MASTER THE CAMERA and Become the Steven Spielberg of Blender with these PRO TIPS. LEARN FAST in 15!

Hi guys, and welcome to another Blender tutorial. Today we're going to be talking about how to control the camera in Blender, how to get cinematic shots, and really master the camera with lots of pro tips. Getting a cinematic look in Blender requires careful control of the camera.
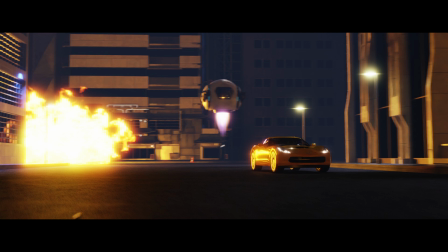16s
That means knowing how to change the focal length so you've got wide or telephoto shots, adding depth of field to get that lovely blurry background,
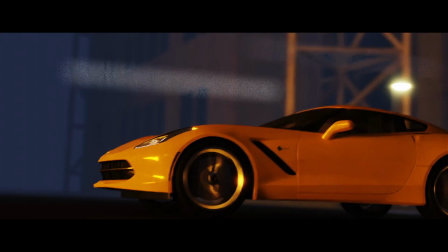25s
adding camera shake to get a natural result, and using motion blur.
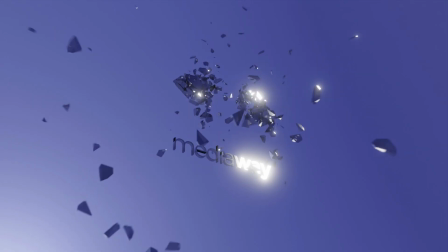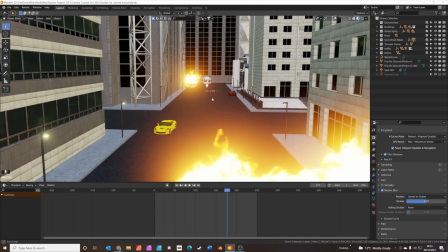35s
Okay, so I've built this little sci-fi scene here in Blender, which you can see.
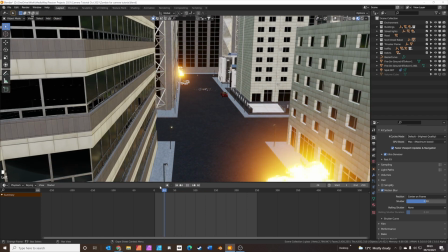39s
We've got, if I just play the animation, we've got a little robot dude in the middle,
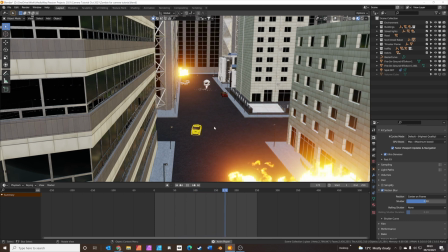45s
and then sort of a car that's supposed to be like escaping from him. So the first thing we're going to do is add a camera to the scene.
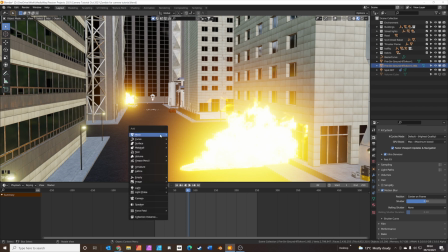53s
To add a camera, it's Shift A and camera.
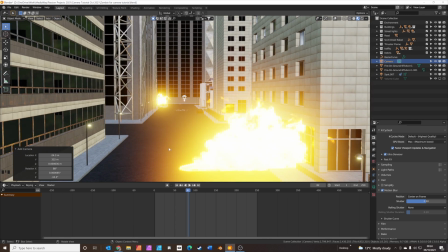58s
Now the camera always pops up on your 3D cursor, which is not always where you want it. If you press naught, you go to see where your camera's lying.
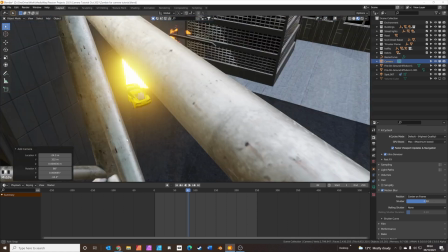66s
But what I like to do first of all is to kind of get my bearings with the scene.
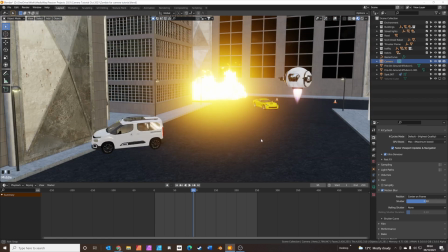74s
So I know where we are now. Sort of position your camera in the view, just in the viewport display.
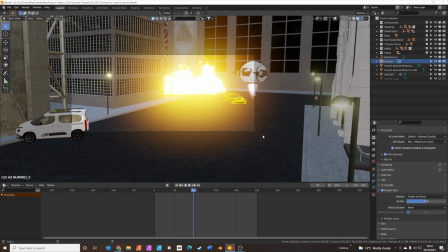82s
Then to move the camera to that display, you press Control Alt Zero. And that moves the camera to where your viewport is.
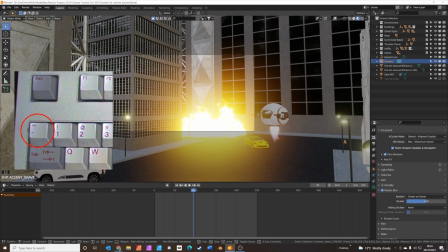88s
To fine tune the camera, Shift and tilde key, which is under the escape key.
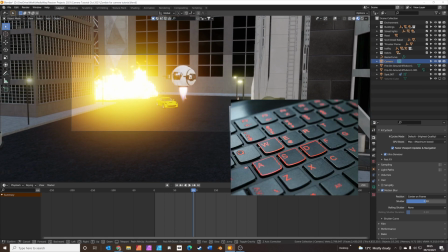94s
Then you can move it with your mouse. And you can also control it with W, A, S, D. So it's W to move forward,
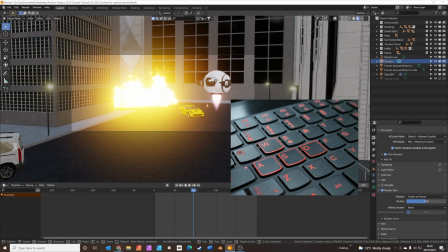101s
S to move backwards, A to pan left, D to pan right.
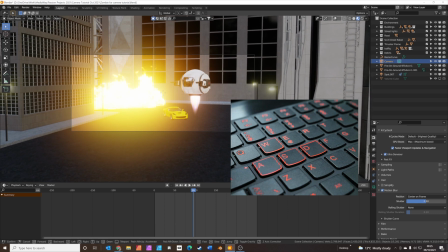105s
And you can also go up and down with Q and E. So you kind of get the camera where you want it to be in the viewport.
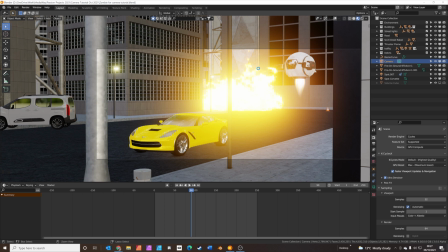114s
Okay. Once you've got the camera where you want it, you can press save first, because it always crashes when you hit render,
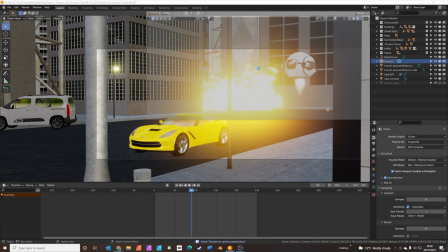122s
and press F12 to do a render. Okay, this is our first render.
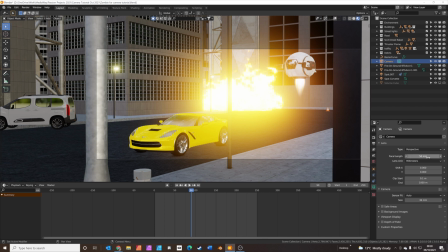127s
So this camera, the default focal length is 50mm. That's kind of approximately what you get just from human vision.
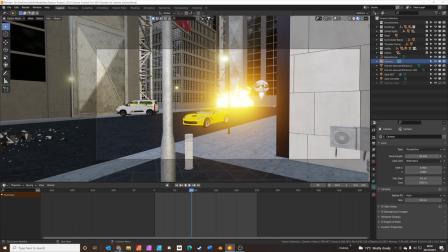134s
There's two options really from here. If you go make the focal length smaller, you get what's called a wide angle lens.
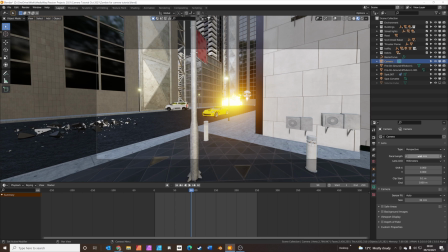141s
This lets you fit in more of the viewport. And if you go the other way, above 50mm, you get what's called a telephoto lens.
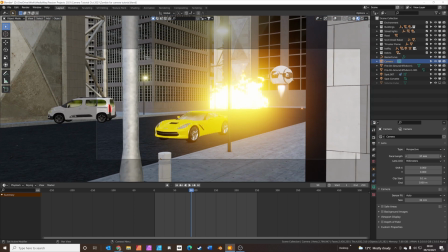149s
So kind of common focal lengths would be sort of 35mm, quite a common wide angle lens.
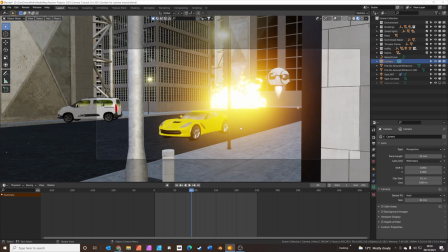157s
Let's just move the camera a little bit. Press zero to view camera mode, select the camera.
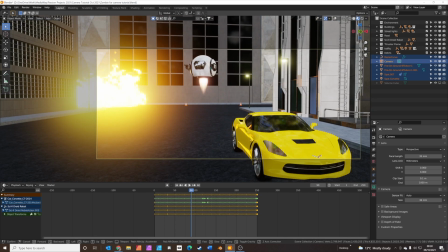163s
So wide angle lens is quite good for when you're getting up close.
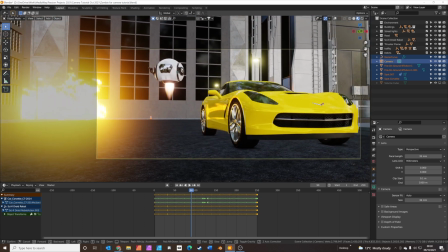169s
You kind of want to accentuate dimensions. This is a good example of wide angle.
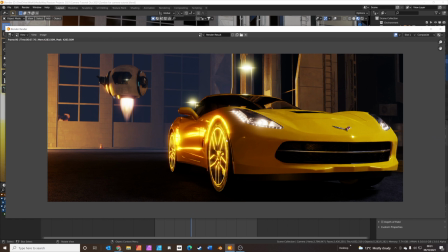175s
It kind of makes the car look bigger at the front, smaller at the back, and kind of accentuates sort of where you are with the car.
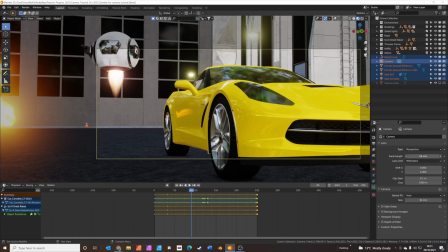182s
You feel close to it and the car dominates the image. The opposite to this is the telephoto lens, and kind of you're looking anywhere really over 100mm is telephoto.
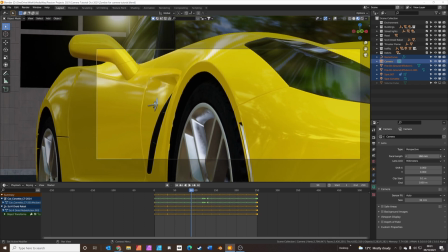190s
So let's go to 160, doesn't matter exactly where you are.
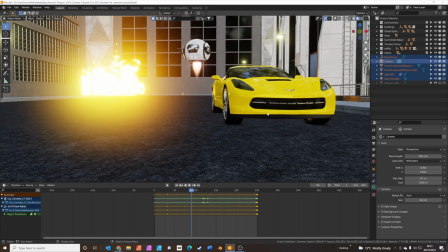196s
So we'll press zero to go to the camera view.
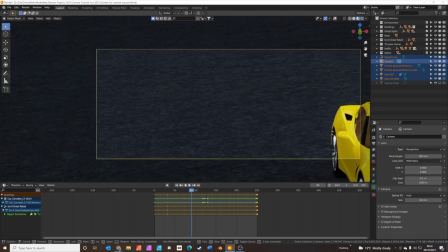199s
Again, we'll control the camera with W, A, S, and D. And what we'll do this time, we'll isolate
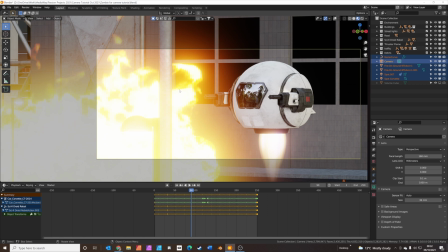209s
the robot in shot. Okay. So the telephoto lens is great for isolating details.
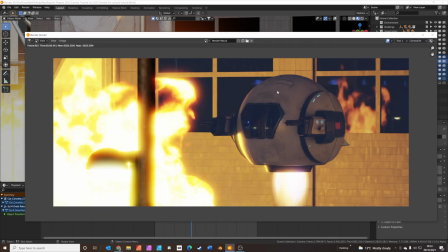217s
So if I just render this, so this kind of, you know, sort of helps you show important details or things that are happening that you want to draw the viewer's attention to. Now this could be improved. So at the minute, the robot is sharp and the background is sharp.
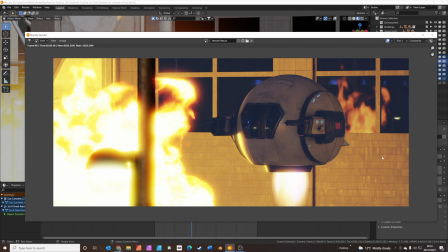232s
And what we really want is the robot to be sharp and the background to be a bit blurry to kind of draw the attention to the robot a bit more. So we do this using something called depth of field.
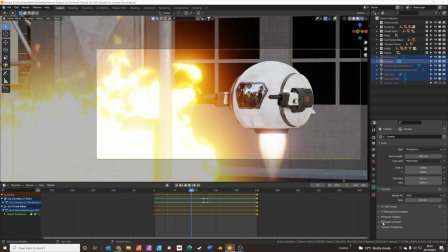242s
So in the camera settings, if you click on depth of field, you'll see it all goes blurry.